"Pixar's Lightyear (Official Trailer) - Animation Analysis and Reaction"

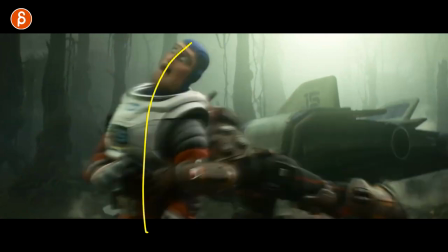1241s
Still have a nice silhouette here in the fingers. And then you've got follow through in all of this.
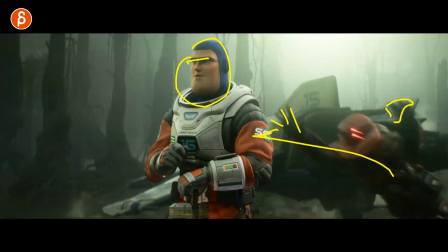1245s
But you're showing off the change of, you know, more stern face or observing face to ba-bam,
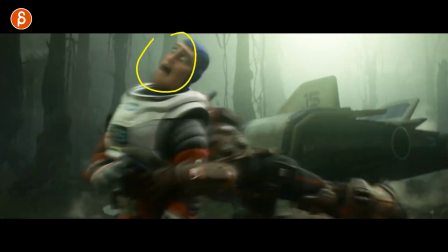1253s
big change of facial expressions with body mechanics here. So what is this?
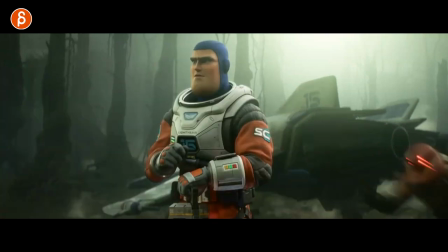1259s
5, 6 shots, examples that you can do as a student. How long is this shot? Ready?
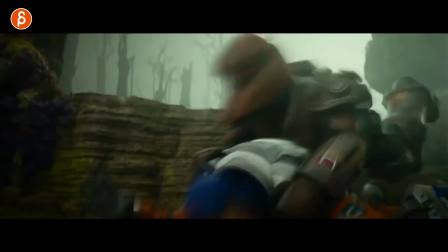1264s
Okay, it's super short.
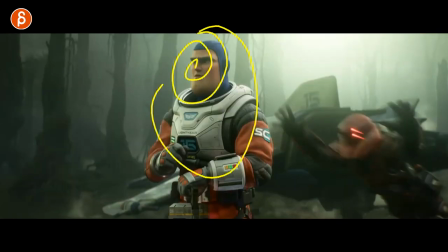1265s
So I give this probably another second at the beginning to show the thought, and then this, and maybe add a couple of frames to this, maybe.
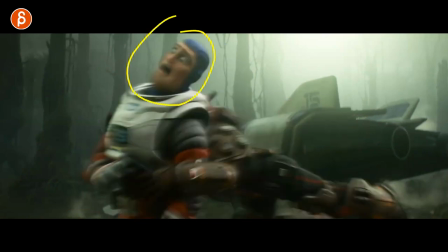1274s
Just a bit, maybe not as fast to see this a bit more without blur. Totally works.
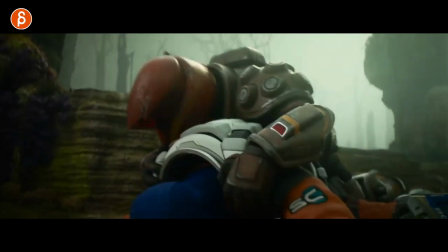1282s
Super short. This is nothing I would add to. Something I'm just curious to see. As you can see, more details on characters and suits.
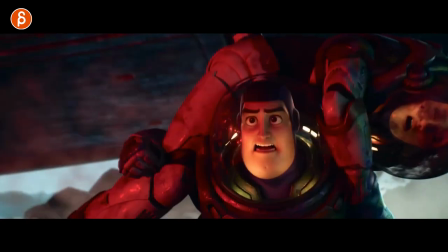1291s
It's cool stuff. Lots of stuff here. That's definitely when you start framing through.
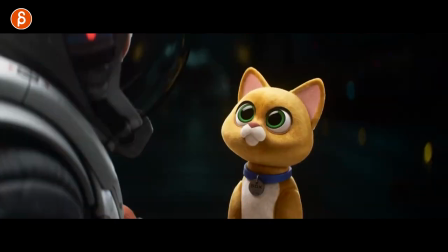1296s
What is that? Really hurt? Or is that a hole in the thing? Nope. Just really hurt.
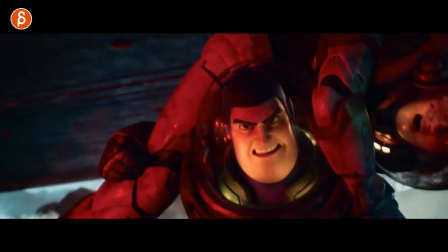1302s
It's cool though. And I mean, you could expand the shot.
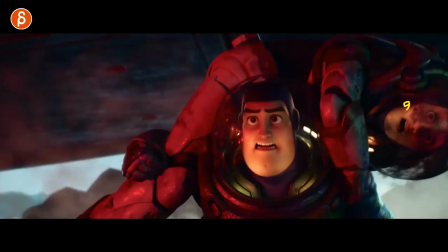1306s
And again, imagine you're doing a run. So you have a run cycle that's already, you know, its own difficulty. Close up enough to see this while holding someone else who's also emoting, and you're gonna have the wobble of the up and downs. Imagine this shot, like you leave it this close, you don't change the camera,
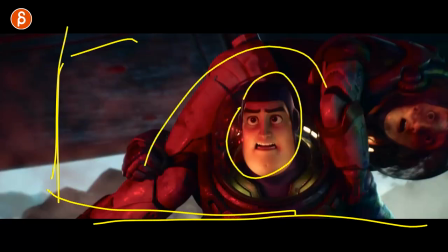1324s
but you make it maybe 3-4 seconds long of a character running while holding something while this character is also aware of things.
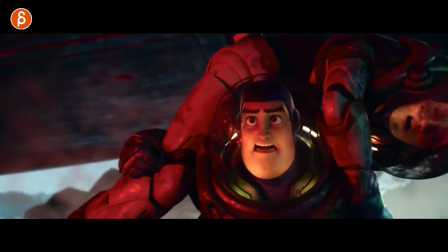1331s
That's another cool shot. And I love, again, this is for me like the gear change type thing assignment for students.
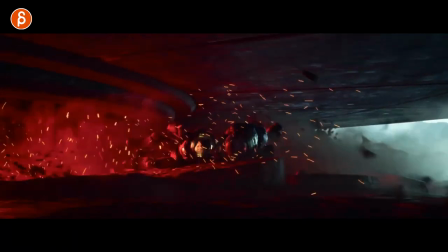1336s
Be awesome. This is cool. I wanted to look at this here. That's cool.
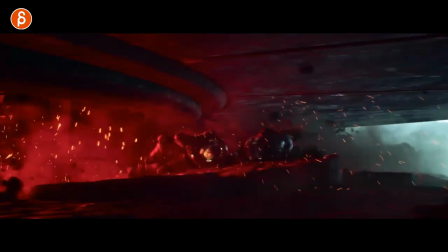1341s
That's a cool setup here. More runs, different characters, cool suits.
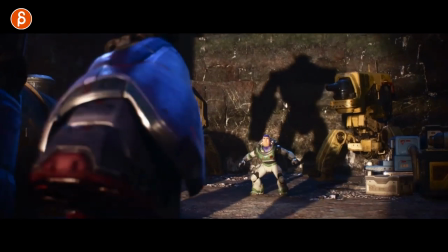1349s
Ooh, cool stuff too. Zerk.
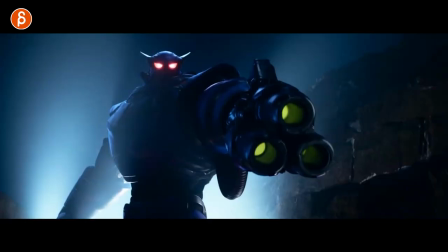1355s
Yeah, you know that's going to be on a bunch of posters and screen grabs. Yeah, this was cool too.
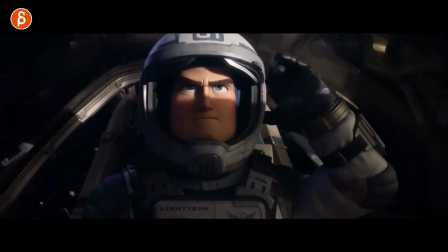1361s
This is really short, but watch this. Ah, it's so short. But imagine, here's another shot.
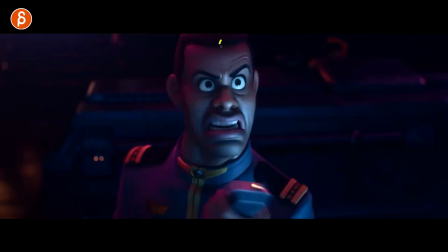1369s
A second longer, just so you can read this a bit longer. And then you got that, that big stretch into just someone yelling something. And that's something else I tell my students, that you don't have to select a shot that's 20 seconds long with a lot of lip sync.
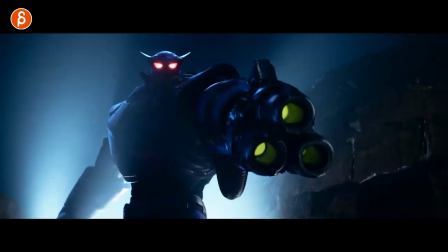1384s
You can just do something like this. How long is this? Yeah, he just yells light years. Imagine a sound where maybe there's, you know, one or two words and then a character yells something.
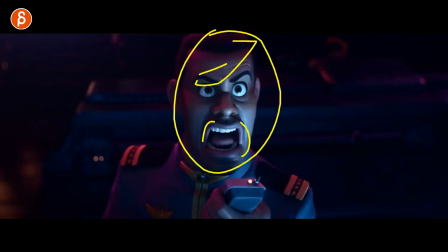1394s
You can really practice exaggerated facial shapes in combination with a,
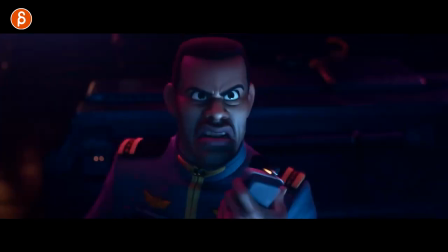1399s
you know, change in stretch and body language, but you can still do lip sync.
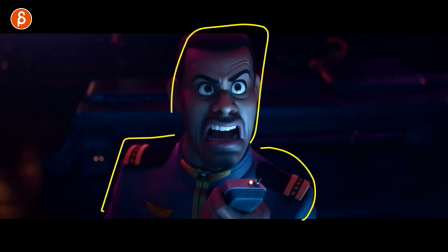1405s
I know that to me would be easier to go through because it's just not that long. You can still push things and learn stuff, but your shot is not overwhelmingly long.
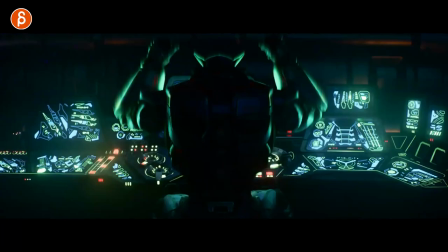1416s
Also cool. Oh, that is cool. Oh yeah, look at this. Cool, cool, cool.
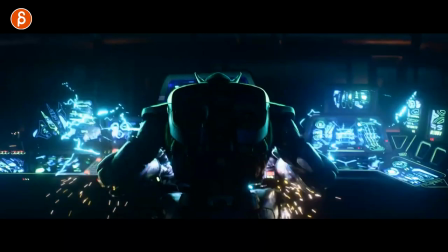1424s
Love all of this. All you need here is an Inspector Gadget style cat.
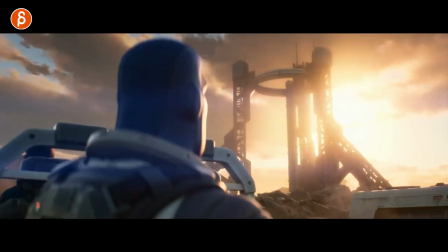1430s
Oh, wait, there's a cat in this movie. What if, where's Jonesy?
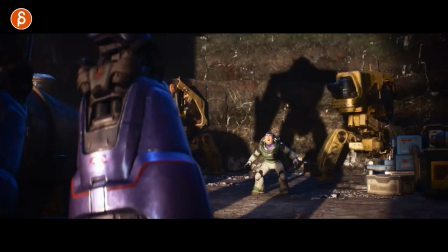1436s
What if Jonesy here is a villain and the cat will be here?
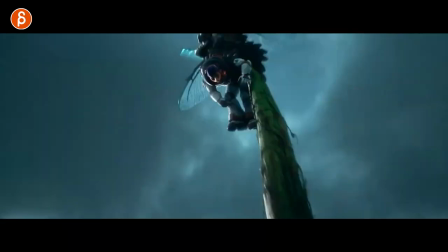1443s
What is it, Dr. Claw? Anyway, let's look at this.
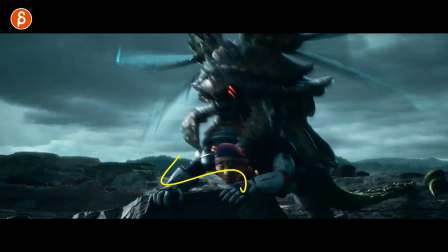1448s
I mean, that would be your shot as well, right? You have a human plus a creature. You got flight dynamics holding on to something.
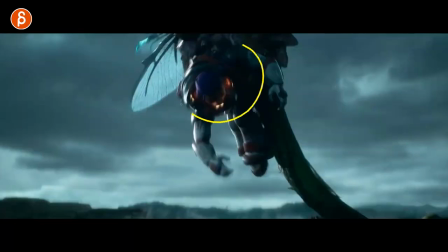1455s
A little bit of dynamic camera and a struggle, right? You got a driver and someone's being driven.
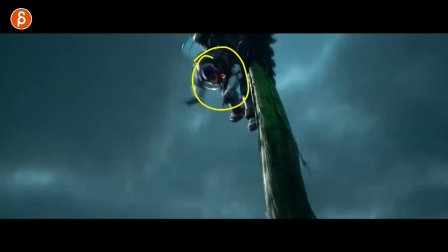1461s
And then maybe that character is able to turn around and punches this thing.
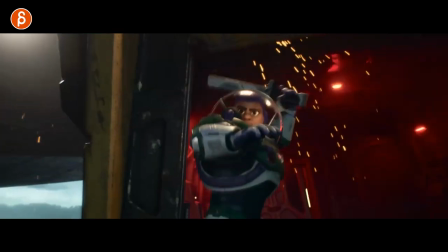1466s
So then that character becomes the driver and that one has to react. There's a lot you can do. It's very short though, but that'd be a cool idea too.
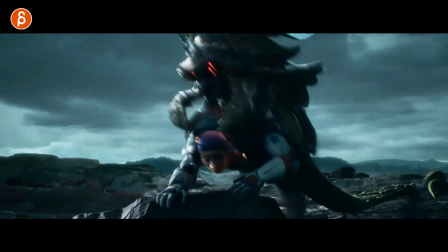1473s
Actually, I like that idea a lot. Somewhere must be a cool tentacle rig and you do this as a shot.
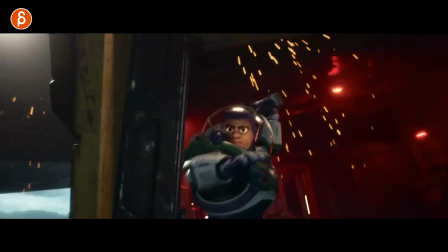1478s
Be neat. That's cool. Very clean. I love all this.
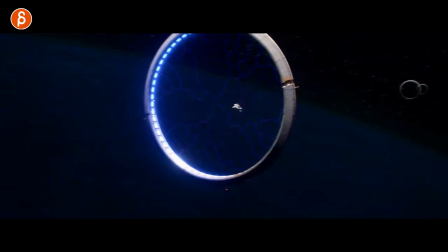1486s
Wall. Ooh, that is neat. That was too fast.